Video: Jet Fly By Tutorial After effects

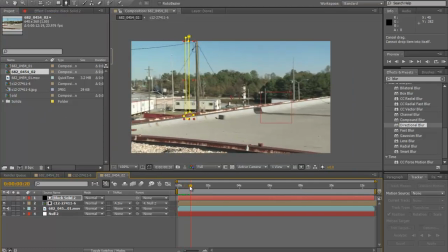8:26 Yep, okay. Sorry about that. I clicked something, apparently. So, oh god, I gotta parent it again. Here we go. Okay.
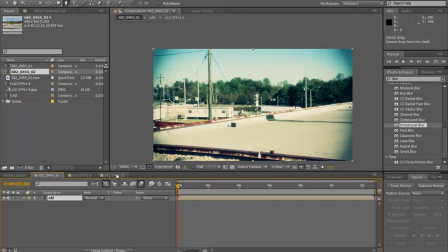8:41 What was I talking about? Yeah. So it doesn't look like this. So to make it look like that, you're gonna need something called Magic Bullet Looks.
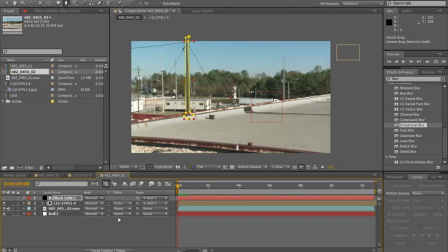8:50 But if you don't have Magic Bullet Looks, you can just color correct it just like that. But do not go ahead and color correct just your this layer and this layer. What we want to do is make everything blend together so it looks natural, right? So we're gonna go to Layer, New Adjustment Layer. Okay, this will color correct everything beneath it.
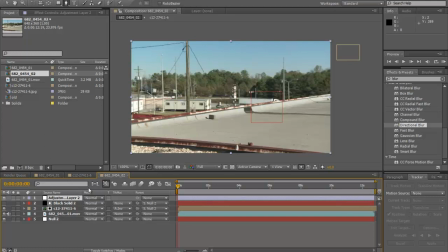9:10 So what we're gonna do is go ahead and color correct this layer, but I don't have to use color correction. I'm just gonna go to Effect, Magic Bullet Looks, and click Edit, and we're just gonna select Blockbuster,
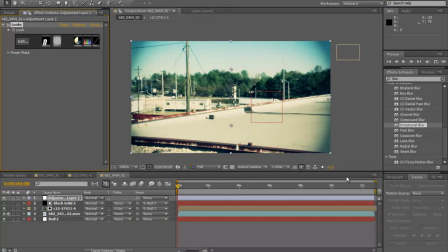9:27 and click Finished, and boom, there we go. In fact, what I'm gonna do is go ahead and
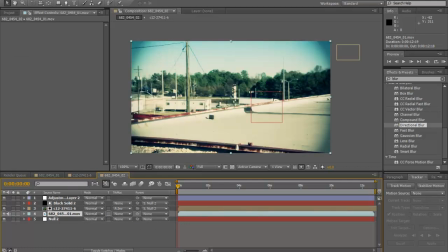9:41 go to our footage layer, go to effect, you don't have to do this, go to click and tint, and whoa, that's why would you do that, right?
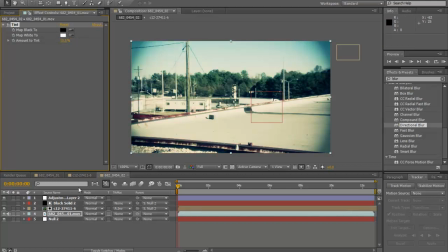9:56 Turn it to 15% and boom, it desaturates a bit, gives it a little bit war feel. So you can even turn it up to 43 if you wanted to.
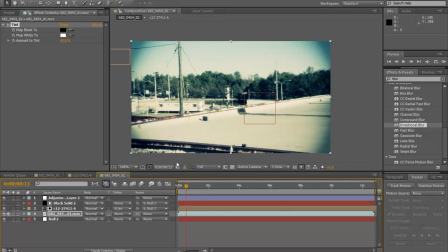10:15 Boom, it looks great. Now let's go back to our comp, our jet comp, right? Is it flying as fast as it should be or not? Let's RAM preview it.
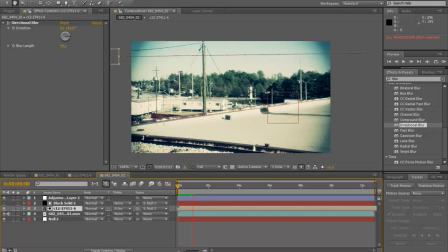10:32 Hold on.
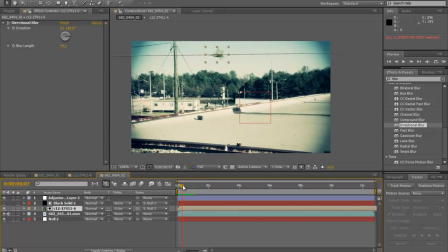10:35 That's not how a jet doesn't fly that slow. Even if it does, it doesn't look good for movies. So what we're gonna do is go down and find our position thing, and we're gonna bring it in a bit. And what that's gonna do is make it just a little faster.
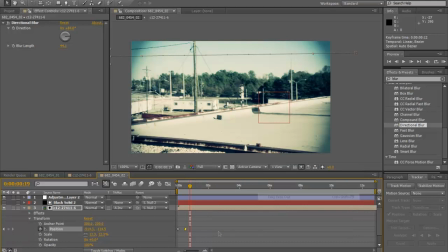10:58 We're gonna go to keyframe assistant, easy ease out, and easy ease in.
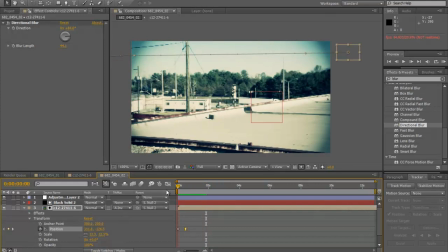11:14 And boom, we have it. So thank you guys for watching.
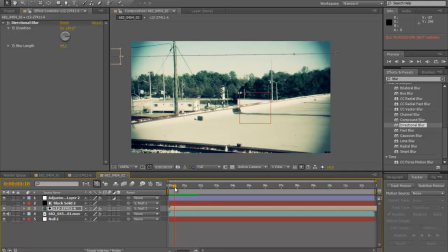11:23 If your film has to, like, after the jet's gone, if your camera looks over to that side like mine does,
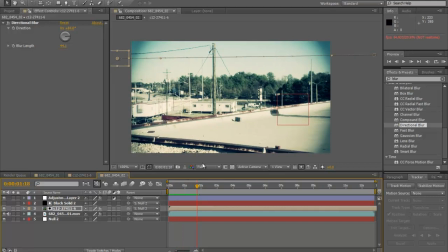11:30 see, the jet almost came here. So what we're gonna do for that is just cut down. Hold on. So what we're gonna do is just make it slower, make this thing like up to here, turn this back up all the way.
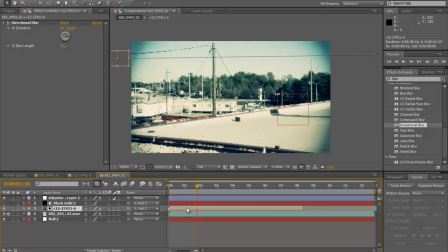And just turn this down.
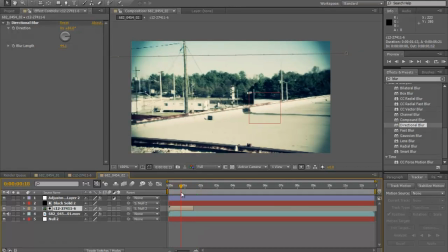And up to here. And that will do. So after it's gone out of the frame, it just disappears. So boom, that's our shot. Thank you guys for watching. This has been HD Video Tuts.
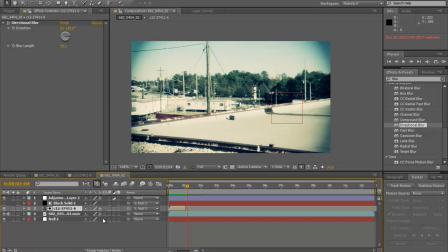12:17 So yeah, please subscribe for our feature tutorials, and you can request any kind of tutorial you want. If you want a UFO, lightsabers, whatever, I will do it. Thank you guys for watching.